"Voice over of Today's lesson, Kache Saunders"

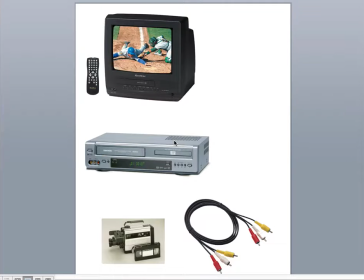The difference between linear and non-linear editing is the footage and what the edit is edited on. For example, footage can be edited on a tape or the computer. Linear editing is footage being edited on a VCR, which is here.
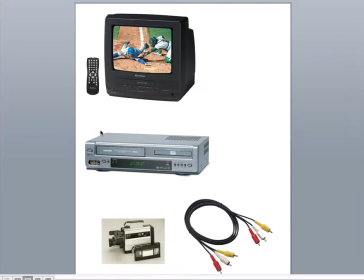Editing this way is a long procedure. You have to have a camera with a tape slot, which is here. You have to have 2 video cassettes, one with the video footage and one to edit the tape on. You'll also need to have 2 VCR players in which you can play your footage off and record another onto it.
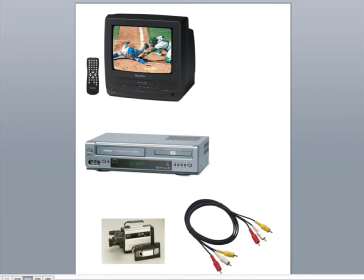Then you'd have to connect the VCR to the TV monitors using the component lead to watch your editing back, which is this lead here. You connect it from here into TV, or you could plug it in from the video recorder camera to the TV.
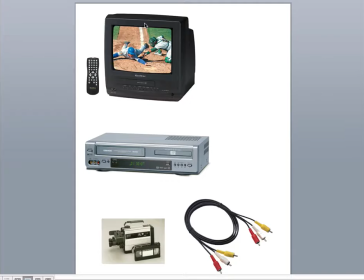Some people have an old style editing board which you can edit your footage on further, but not everyone had one of these. The cameras used to film footage this way was heavy, in which it caused a lot of cameramen health problems. Editing footage this way isn't very reliable because tapes get worn out quickly, so if the tape breaks you could possibly have to go and buy a new one, or you could possibly lose it.
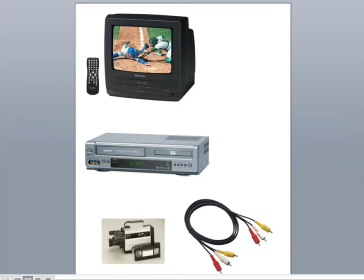This is the equipment they used for linear editing. Now I'm going to talk to you about non-linear editing. Non-linear editing is done by a computer or a Mac. It's the quicker way to edit. All you need is a camera and a memory card. The editing procedure is easier to edit than linear editing.
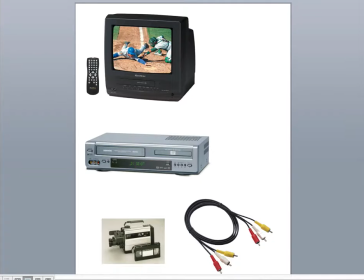This is because after you've recorded all your footage, all you need to do is transfer it onto your computer/Mac and edit away. The camera they use for non-linear editing is a lot smaller than the camera used for linear editing. Also, if you lose your footage, you'll be backed up on your computer/Mac used for editing.
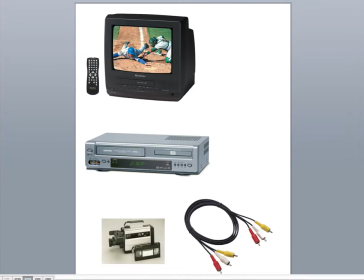Earlier on, I learnt about Lev Kuleshov,
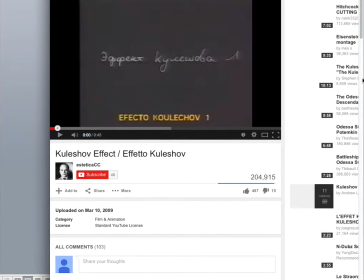and he was a famous filmmaker when they used
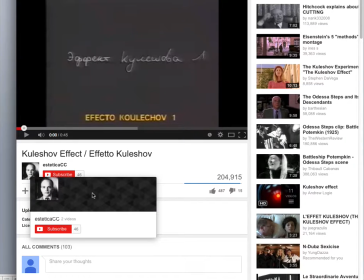linear editing.
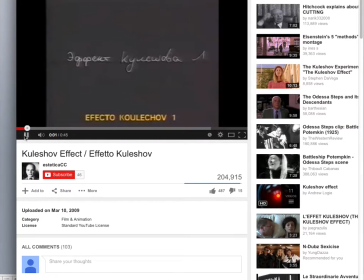So here it is. So as you can see, there's a bowl of food.
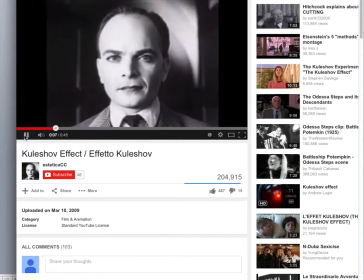Then it goes onto his face, just no facial expressions.
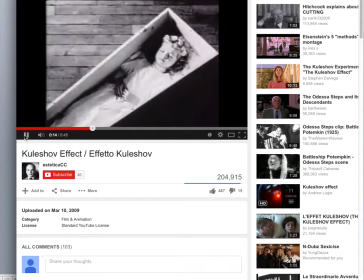And then again, it goes to a little girl laying in a coffin. It then clips back to his face again, and then no expression.
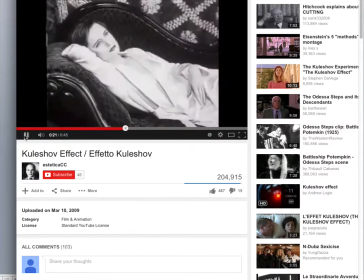The next clip you will see is a woman just laying there, gazing into the stars.
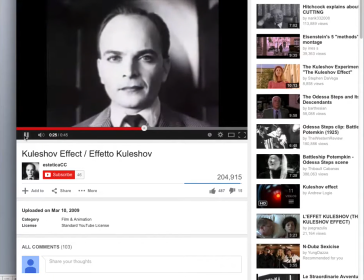And then you see his face again. This is because he changes the audience perspective of a film by showing different images and then showing the same face of his. So the image before makes you think he's sad, he's happy, he's upset.
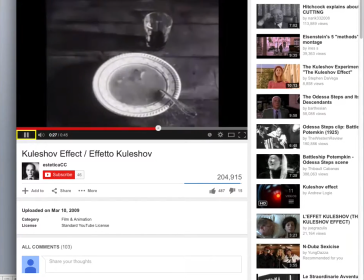So we'll go through this again. As we see here, it's a bowl of food. You see his face, you think, oh, maybe he's hungry.
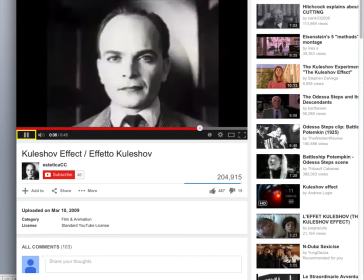Then you see a little girl laying in a coffin. You then see his face again, so that could be sadness.
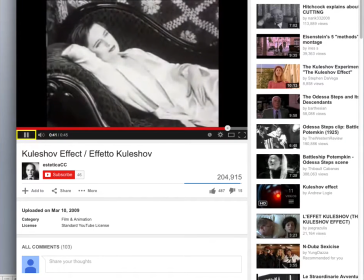You see a woman laying there, and you see his face again, so that could be lust.
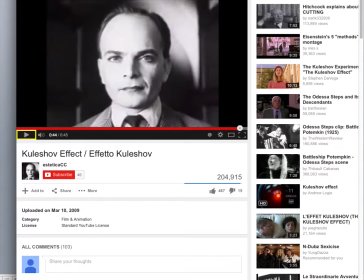Lev Kuleshov is famous for being a Soviet filmmaker and a film theorist. He taught and helped out at the world's first film school. His theory, or his technique that he used, was the Soviet montage theory.
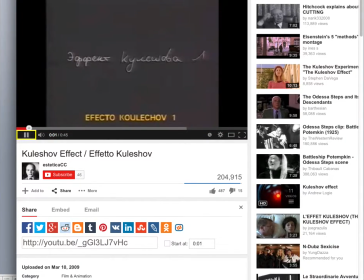Lots of other people played part and used Soviet montage theory. Sergei Einstein, Diego Verto, and Vasudai Kotkun. They also used the Soviet montage theory.
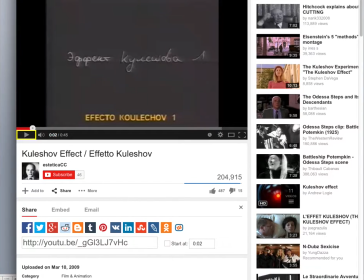So now, we are going on to the editing I've done myself.
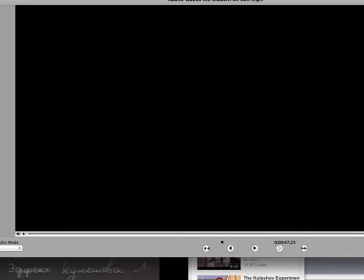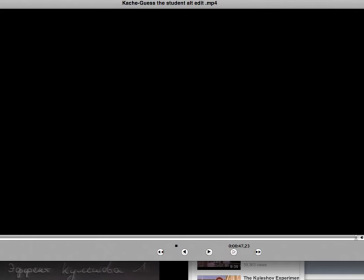This was my Guess the Student editing.